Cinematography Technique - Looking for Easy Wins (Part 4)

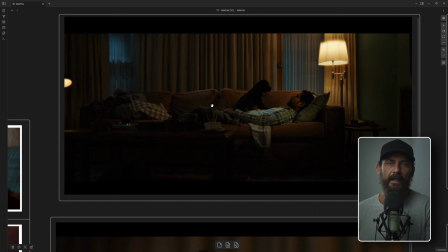8:19 Okay, and then that gives us way more in this dog, which is going to be very hard to get level in.
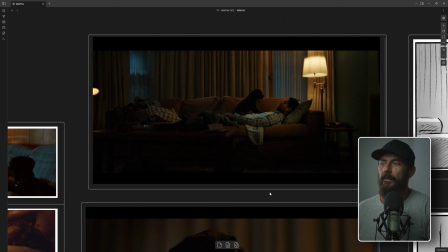8:25 So if we get the wide right, then we cut to coverage. Now, what have we done?
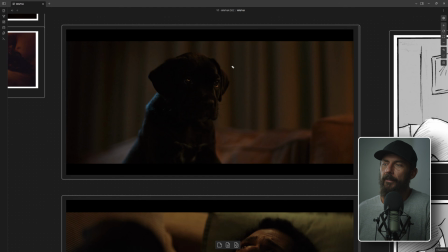8:32 Well, I'll tell you what we've done. We've gone dog against the flat curtains. Now, immediately I'm thinking, oh man, it would have been nice to have the dog, right, lined up against
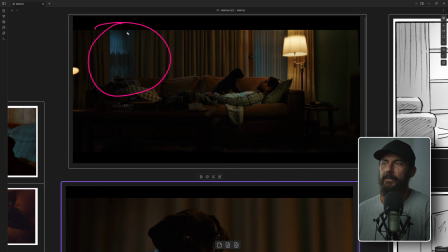8:50 the window, right? Would have been nice. Couldn't make it work because of the corner of the room. The corner of the room where we were shooting this dog, and we didn't have time to move the sofa down, anything like that. If you had time, I'd say rather than shooting the dark dog's head back into this nothingness,
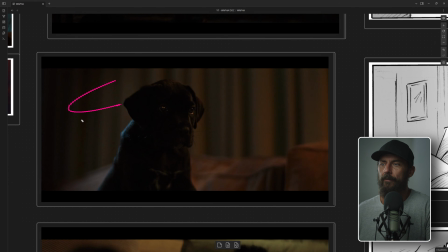9:07 oops, right? See how it's all one level? What would be cooler if there was a window like here? Then that would make selling this backlight a lot easier. Okay, does the backlight sort of come out of nowhere? Yeah. Is it half a stop too bright? Yep. Are mistakes made on the day?
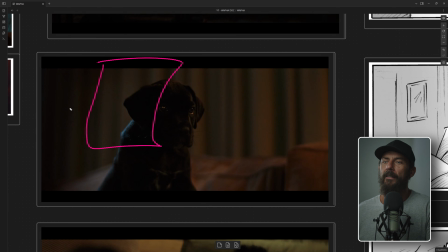9:26 Yep. I would also say, like, if we had the window, then we could have fit like a little bit of prac in there as well, just to give this a little bit more depth. Didn't have the time or the wherewithal to be able to pull that off. We go with our movie light, get rid of the prac.
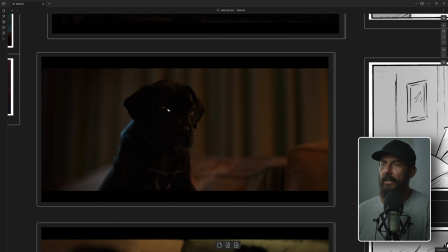9:40 That's why the eye light is so high in the dog's eye. Then we've got the straight gun to the face, which is giving us that prac. And then we have another one over here, which is just trying to get any level on this dog because it was so darkened down.
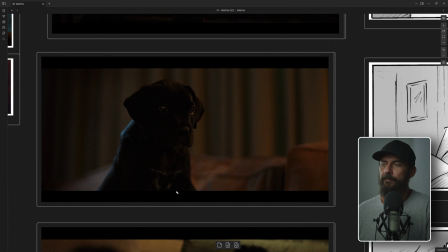9:55 And again, the only thing that we're looking out for with these highlights is that they're not polluting into the surrounding area. We don't want that. We don't want to be able to feel them. And again, if you're working at 1600 ISO or 3200 ISO in this place, and it looks like this to your eye, getting these highlights becomes a lot harder because they're just going to go everywhere.
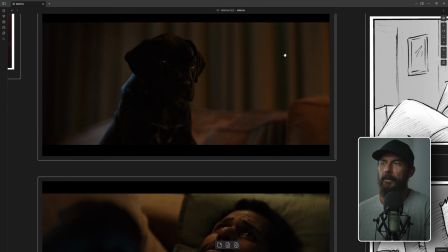10:14 And that is not a good thing. But you can see, I mean, the angle of the key works with the wide shot.
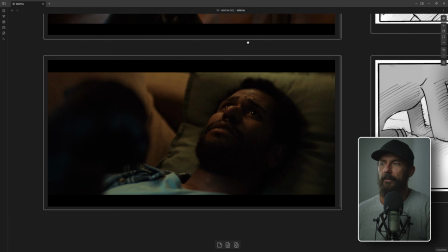10:19 That's nice. And then we come down here, and this is probably my favorite from this scene. This is
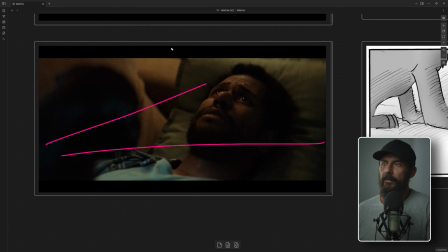10:28 3900 on the camera with a 2900 tungsten lamp. Just giving us that little tiny bit of backlight. We fix the shape of his face so it angles just a little bit more that way. So we get this. We get two beautiful eye lights because we're lighting from upstage. We've got the dog who's getting hit with another lamp from over here.
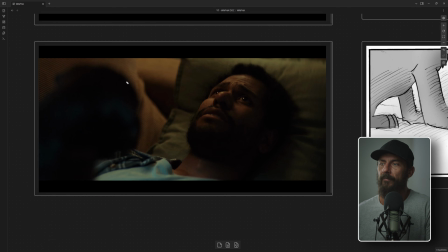10:46 He's getting filled in because in that wide shot, I don't know if you remember, it's like,
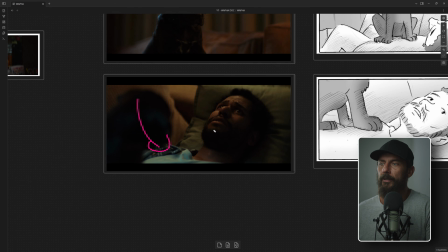10:52 remember, we're even in the references, we're going for that blue and tungsten look.
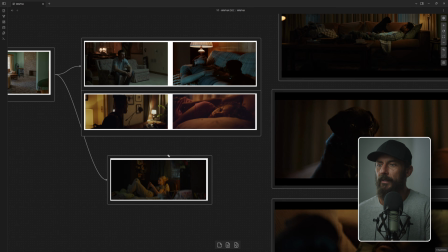10:58 So like a little bit more like this, right? I mean, not that extreme, but more tungsten, less blue, as opposed to more blue, less tungsten.
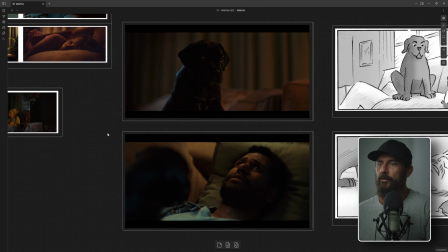11:06 But to get that, this is one of those great things where on the day when you're sitting there,
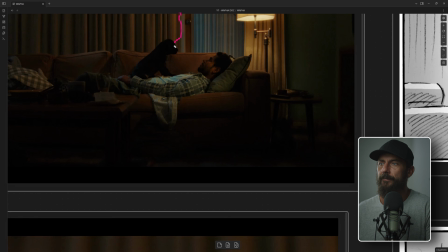11:11 all I do is I take this curtain and I just pull it back with my hand. And that gives me way more of this blue light, right? Way more of this blue comes out. And that's what we want. I want to be able to reach out and immediately manipulate the image to exactly how I want it without asking anybody else, because nobody else cares.
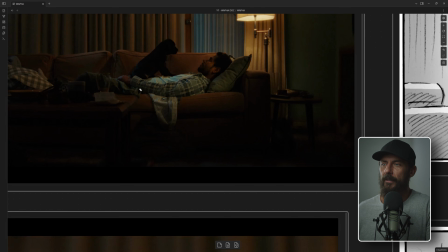11:28 They've all got other jobs to do. I'm looking for those easy wins. So that is how you end up. Ta-da!
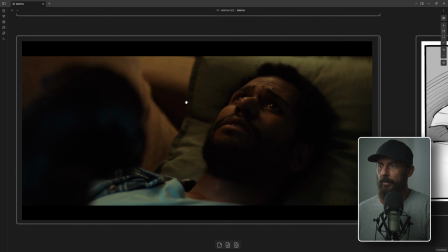11:35 With, yeah, probably my favorite shot from the scene.
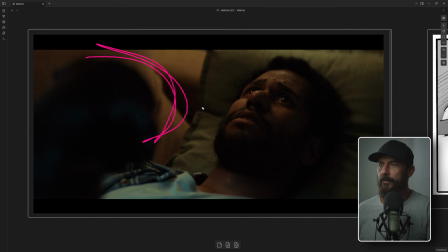11:37 Which again, it does help being on the tribes, being on a 77mm lens, being wide open, 400 ISO. Now this is a scene also where we could have done with some haze, right?
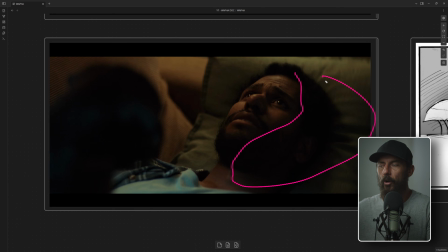11:50 To give you this, like that feel in the shadows of openness, this is where the haze really comes through. We didn't have time to do the hazing because when you do the haze at the levels that we work, that means me doing the haze.
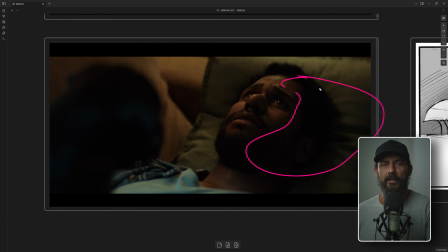12:05 As opposed to having it like art department's job on set or someone there to maintain, having the special effects person there to maintain the level of haze all day long. It doesn't work like that.
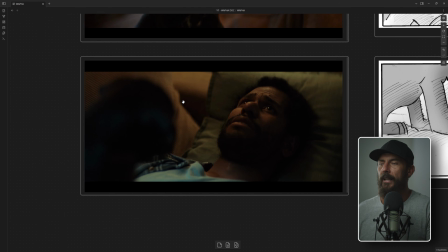12:15 So if you don't have a lot of time, nobody likes to wait for haze. Okay, that is the least attractive sound to a first AD, hence a producer and then the director. It's not great.